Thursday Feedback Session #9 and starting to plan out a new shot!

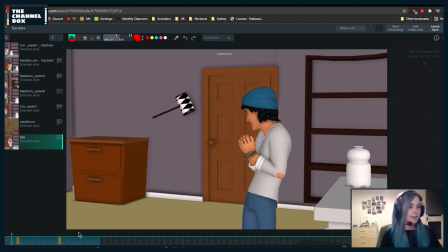And also when he's doing and he's inhaling, I would also bring the hips up ever so slightly, just to like a few pixels, just so that it feels like
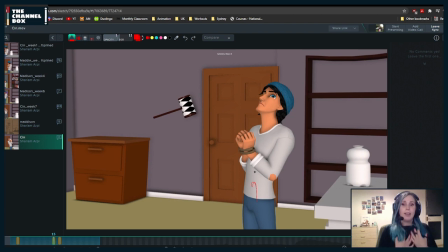his everything is moving up as he's inhaling. Everything is pushing up, especially because there's so much movement. I would also do that.
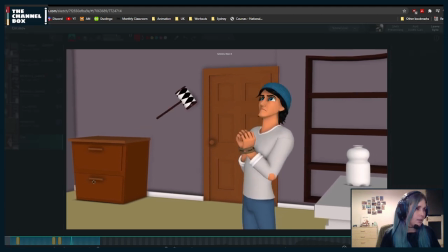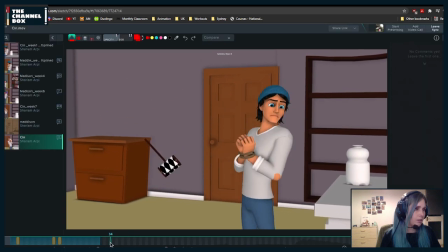And let me play it up to here.
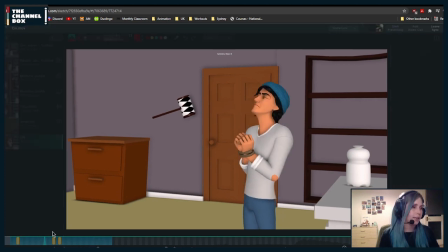And here I feel like you're going too quickly into like looking here.
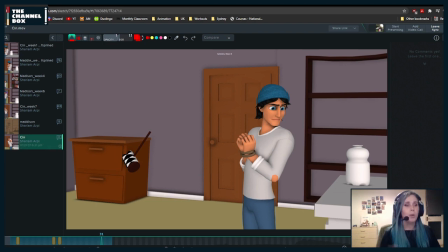I know that you said that you didn't animate the face, but when you're because here you are splining, right? Yeah. Okay. So when I'm slining, I try to at least think of a little bit of the eye direction and where he's moving.
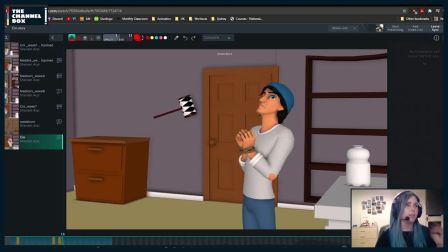And right now, what's happening is that it feels a little bit too easy that he smelled it and he already knows it's to the side. And if there's like a smell to in a room, it kind of
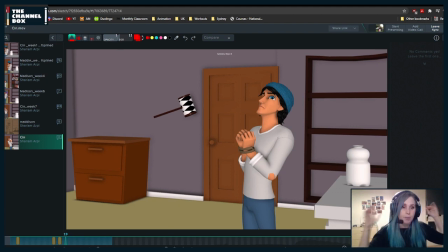takes over the whole air because it's not a solid, so it takes up whatever space there is in the room. So maybe what you can do is he smells here, and instead of like right now,
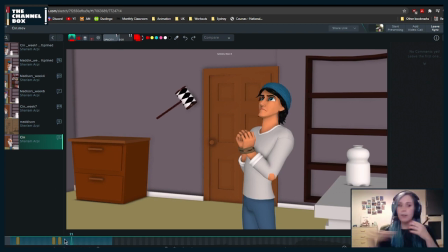you kind of have the eye line going one way, but the head is already starting to go the other way, which is also very confusing because if you look to one side, let's say I look that way, I'm not gonna move my head to the other side because that's kind of
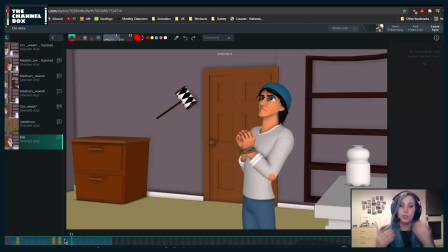contradictory to where he's what he's actually doing because the eyes are the closest thing to the brain. So whatever the eyes are doing is going to inform kind of the rest of the body. Like sometimes it's different. Let's say, I don't know, you're playing games and your mom calls you,
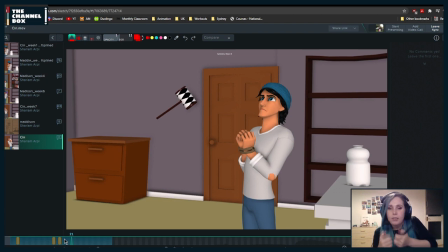your body's maybe like your game is, you're going to still play the game and the body's going to start moving, but you still want to play. That's different. But in this case, he's very aware of what he's doing. So if he's looking to the side, he's going to rotate his head that way, because he's going to also,
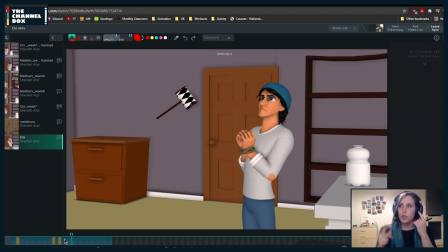the reason is also because he's not trying to look at the smell, he's trying to smell it. So he's going to rotate his head the other way. So here I would rotate his head
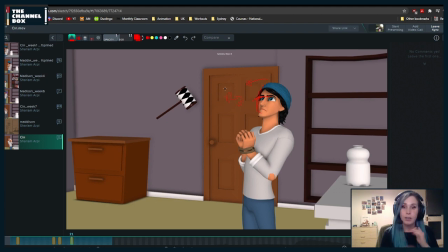kind of that way in RY first, and like, and then he looks to the other side. And when he looks at the other side, actually make him look like, I know that again, you said that you were not working on the face so much,
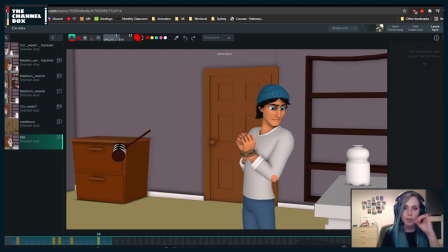but try to have those eye lines a little bit sooner when you're working, just so that you can inform what's happening with it. So like over here, maybe he's already looking, and you can even add a blink so that you like, he's looking and he
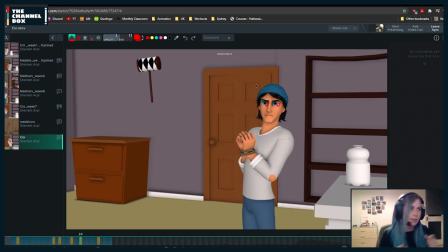blinks and then he looks to the side, just so that you don't have the eyes just suddenly go from here to here to here without any blinks, because it's starting to, it would get very creepy if he doesn't.
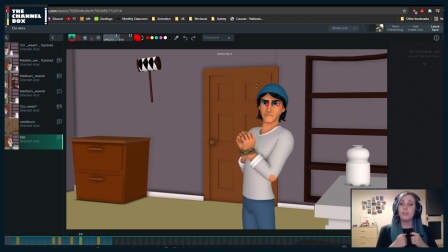If he's, and then he looks to the side, that's okay, but then you can blink and turn. Like as he's starting to turn, he blinks, because also if you're gonna rotate your head, if you're gonna move side to side,
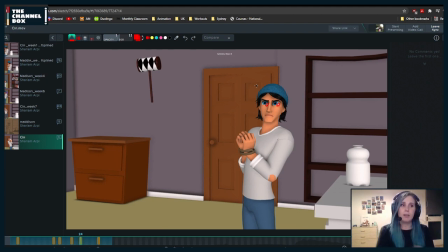the reason why we blink is so that if we do that rotation really fast, if we keep our eyes open, again, because it's so close to the brain and blah blah blah, we see kind of everything flashing by and our brain gets confused. This is again what I've been told.
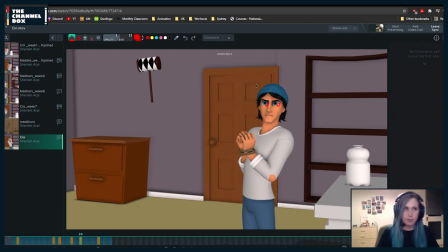I'm not a neuroscientist or eye doctor or whatever, but this is what I've been told. If we keep our eyes open, it's like we see all of that movement really fast,
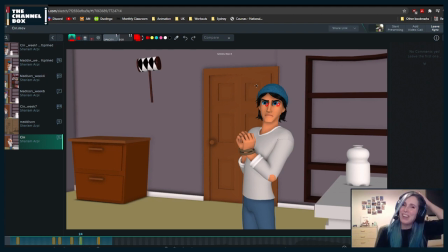and even I tried to do it now with my eyes closed. um, and our brain can't process that much information so quickly. Again, this is what I've been told. So that's why we blink if we do that. The only times in which we wouldn't would be maybe if we looked really quickly and then turned,
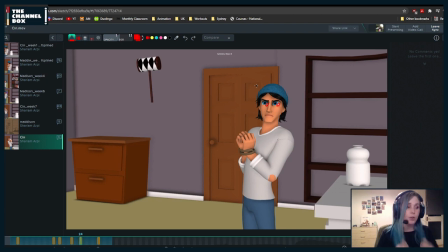but it, again, it would give a really creepy vibe. So even if it's just a close and that's it, I like to put that in all of my blinks in my blocking so that I have that information already in.
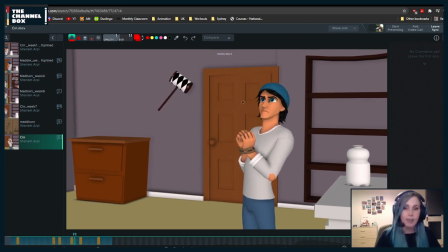But definitely make him here look sideways to screen left rather than already screen right. And when he's doing this,
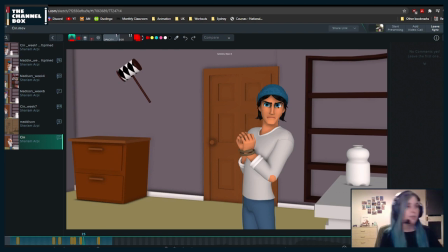remember also to have a nice arc on the nose, because right now it's kind of just moving diagonally. Even if I turn this on, see how it's moving diagonally?
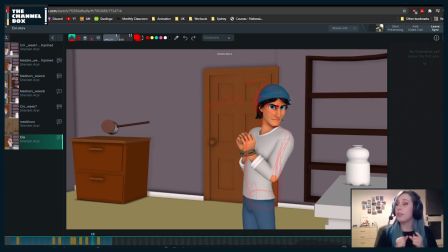Try to add a little bit of an arc. Like if he's looking sideways, he could arc down. Potentially he could arc up. Maybe he's like, and then he moves down. Maybe he's like just looking to the side.
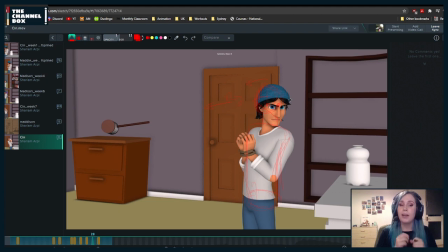And then you can even add, because if he's going to smell, you can add a bit of like nose motion. And then maybe he smells to the other side and then he looks down, and then your arc will be up and down. You could also do that.
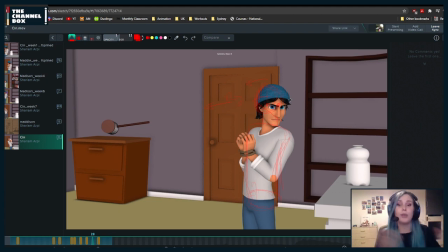Just a little bit more business so that it's not so straightforward also how he goes into looking at this, because if not, it feels too perfect, too calculated, too much like he knew where to look and what to do.
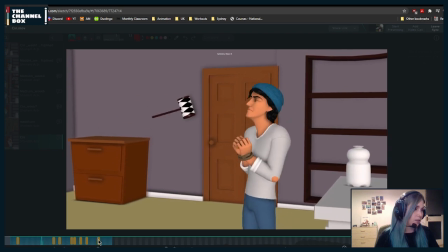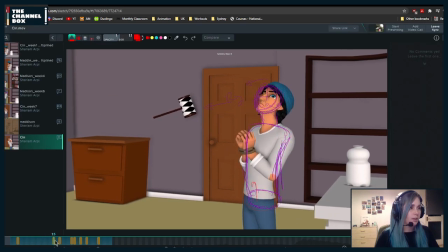And I would also hold this pose maybe for a little bit longer, so that maybe he's like, and he holds that, like he gets there and he slightly overshoots and comes back down, and we can see him,
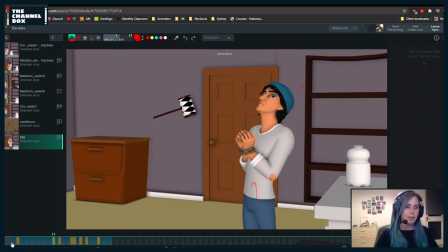and then he looks to the side and then to the other, just a little bit, because it feels like he didn't finish smelling and he's already looking sideways. So finish that inhale and then go into the other.
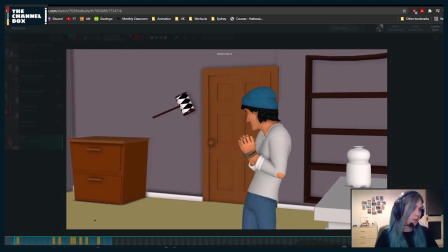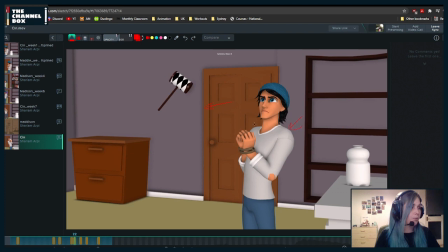And add a little bit more motion also to the shoulders. So here it feels kind of like the shoulders are always in the same position. So when you inhale such a big inhale, you can bring those shoulders up.
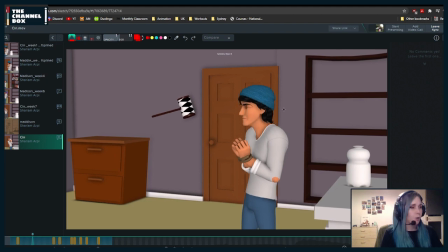So in this moment, he can bring those, especially because again, it's such a big motion, it's such a um big inhale that you can bring those shoulders up quite a bit more.
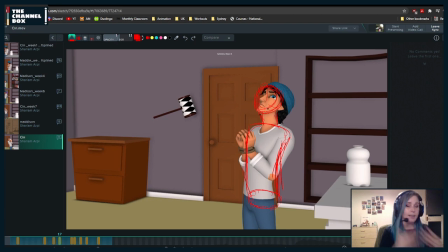And again, when he settles, you bring them down. You can also, again, as you do this, I think Jules has a breath control. You can push it so that the chest um, inflates.
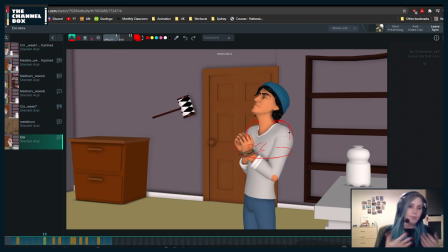And yes, you could argue that you can do that in polish, but it's part of the blocking actually because it's a big inhale. It's not just him moving his chest. There's this is expanding. So I would personally already add it in.
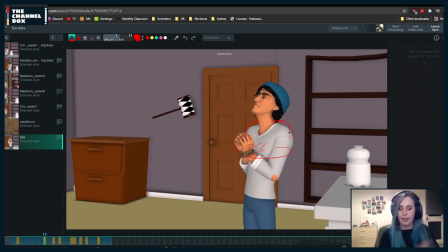Like if you didn't add it in blocking, you can add it in spline, but I wouldn't wait until polish also because it's going to push the hands out a little bit potentially.